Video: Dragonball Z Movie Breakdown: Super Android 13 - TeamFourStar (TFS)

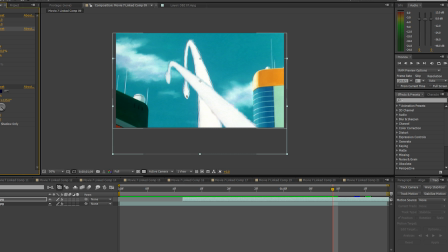4:17 As such, I took the shot of Gohan flying away and rotobrushed only him and his power trail into the shot.
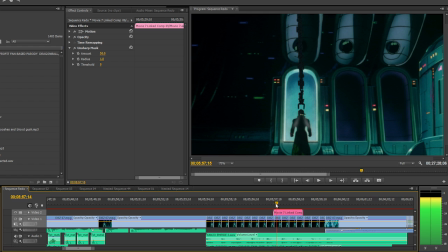4:24 Freeze framing it, it doesn't look incredibly clean, but in motion it's harder to notice.
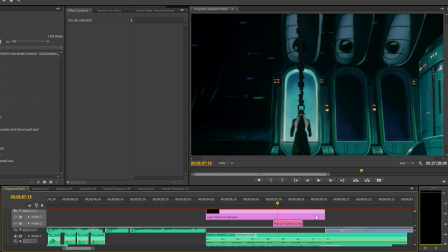4:29 The next big visual edit is this shot of Android 13's trucker hat being lowered from the ceiling, as well as the steam being released. I used some stock mist sprays for the steam, an animatronic arm found online, and cut out his hat from another shot.
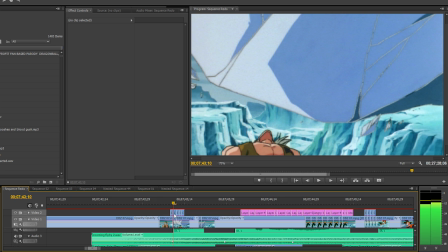4:44 I then moved them appropriately. Something that a lot of people may not catch, but I wanted to make sure was there, is that in this shot of Android 13 losing his hat,
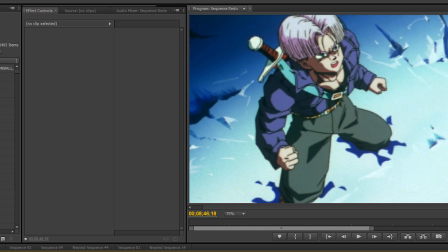4:53 I cut it out of these shots here and even added a small impact sound to indicate that the iceberg had struck his hat. Now, I'm not an artist, not in the traditional sense anyway, I can barely draw stick figures, and half the time,
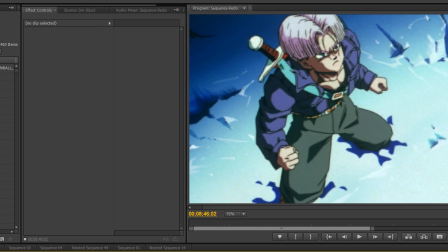5:07 when I'm redrawing lip flaps for characters, I'm just so spectacularly happy that they usually only require a minimal amount of skill. However, this shot of Trunks here, that's just ugly.
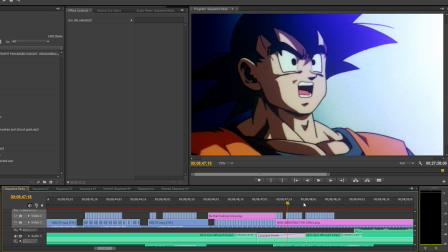5:19 So I did a little bit of rhinoplasty on him. Also, in this shot of Goku, I removed his sweat drop.
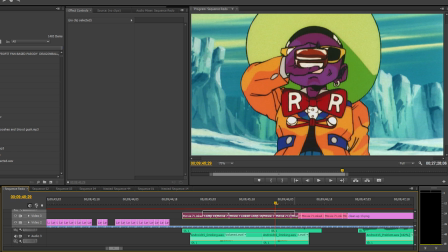5:25 Hey, guess who wasn't originally in this shot? Or in this shot?
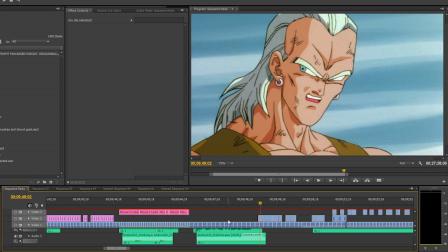5:30 Yep, that's the rotor brush tool again. Also, see this shot of Android 13? Well, this is him originally. As you can see, he's already sustained battle damage, and I couldn't have that incongruity with the footage I'd used before, so I removed it.
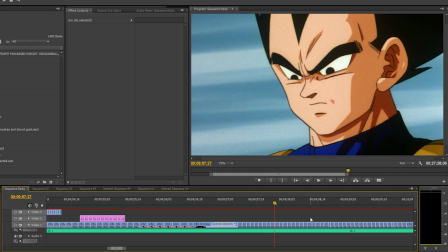5:45 Also, I moved Vegeta's eyes here as he was originally looking downward.
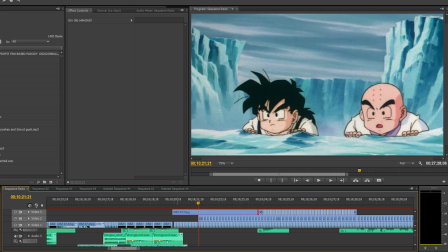5:49 Krillin and Gohan in this shot originally come up at the same time, and don't stop halfway like in our movie.
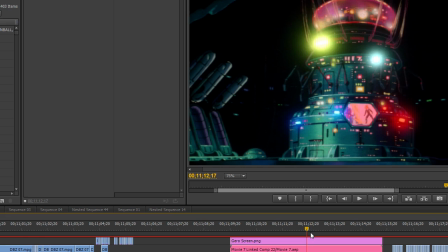5:56 I fragmented their movements and had them take turns. I also overlaid a little bit of footage of the three characters as Super Saiyans on Dr. Gero's little screen here.
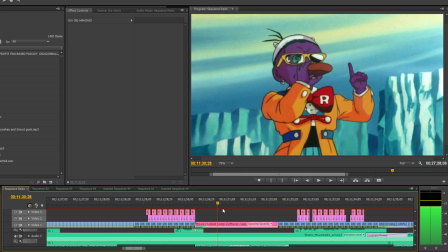6:05 This shot of Android 15's arm up is a completely new art asset, drawn by Zach Manley, a regular artist and animator for the series.
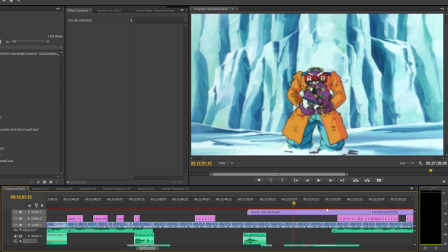6:13 Speaking of Zach Manley, you see this doggy treat here? Also animated by him.
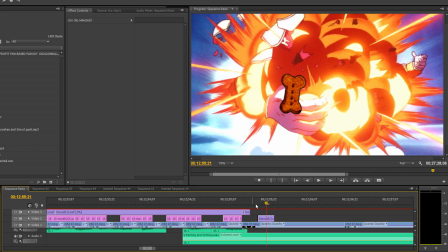6:18 To get the effect of it being blown away, I took the original footage, reversed it, and moved it over to the left.
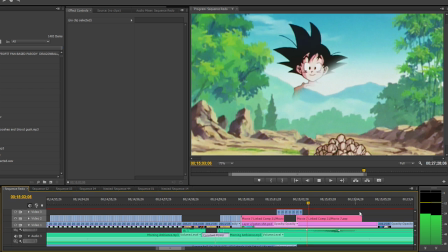6:25 Now, the biggest scene in the entire movie to me? The flash forward. I'll save my opinions on the scene until fun facts, but for this shot of Goten losing his existence due to Goku's,
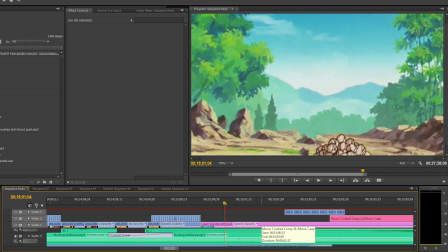6:37 Dragonballs being made inert, I ended up cutting Goten out and making a version of the background without him,
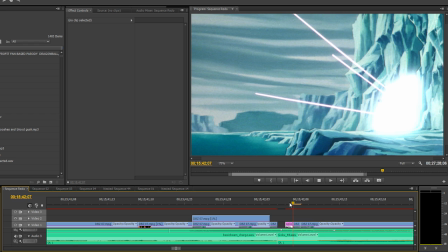6:43 utilizing the fill tool in Photoshop. I then used a transition tool in After Effects to fade him out. Now, in this frame, I needed a setup outside the cave before Goku was blown out of it. However, the establishing shot originally starts mid-explosion.
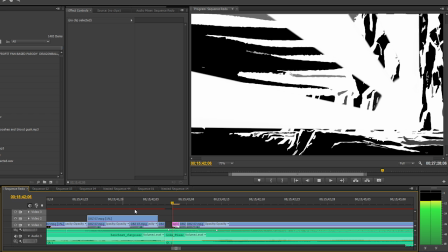6:58 That required me to take this shot, replace the water, and also create this negative to help begin the explosion.
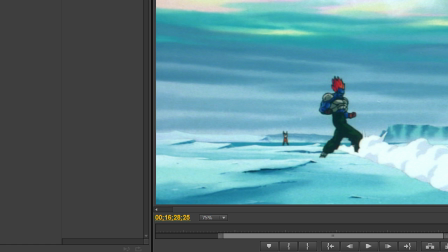7:05 This edit is another favorite. When Vegeta throws a blast at Android 13, he barely misses and it flies off into the distance.
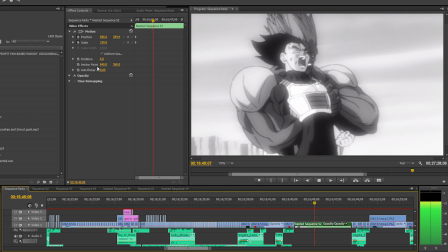7:13 In our version, it hits Goku instead. I had a lot of fun making it curve at that last moment.
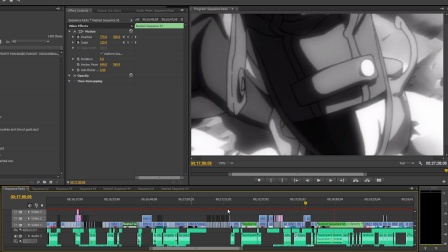7:18 Now, let's talk about these shots. They're just black and white, slightly filtered stills of the original shot zoomed in. A lot of people think these are Dukes of Hazzard references. They're really not.
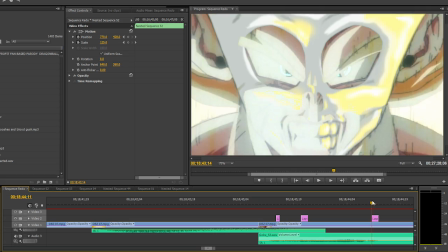7:30 They're just parodies of the old Southern narrator. Wanted to clear that up. Also, there's a shot of Goku's skull here.
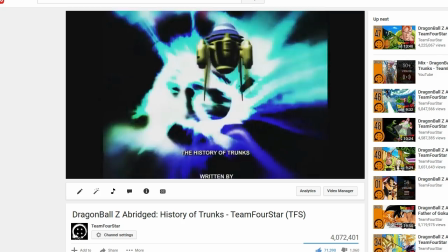7:37 This was a last-minute addition made by Mark Swint, the same gentleman who designed the 3D time machine model for History of Trunks,
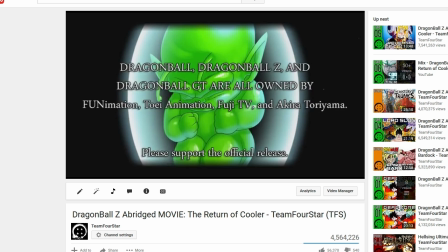7:44 as well as the Capsule Corp ship, and drew the baby Piccolo from Cooler 2 Return of Cooler's Revenge The Reckoning.
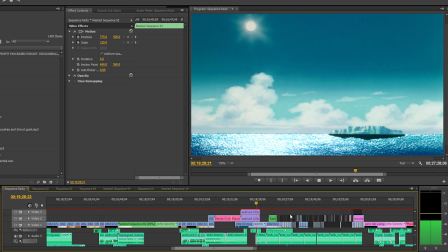7:51 Now, the most impressive visual edit in this movie? Android 13's trucker hat animation.
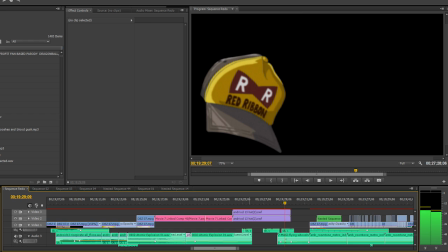7:57 Some people have no idea that it wasn't in the original movie. In fact, it's completely original, drawn by Zach Manley.
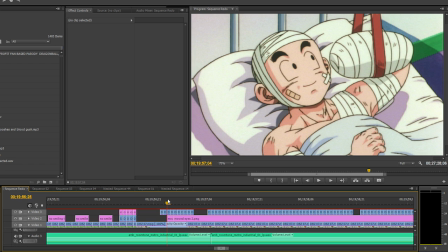8:04 I put a few filters over it to help give it some depth of field. In this shot of Krillin, I moved his eyes to look over at Trunks.
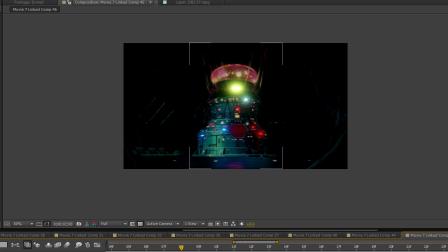8:11 For this scene, I used a shot of Gero's laboratory with the lights powered down, then used the cropping tool in After Effects with feathered sides to give the illusion of doors opening, light shining inward.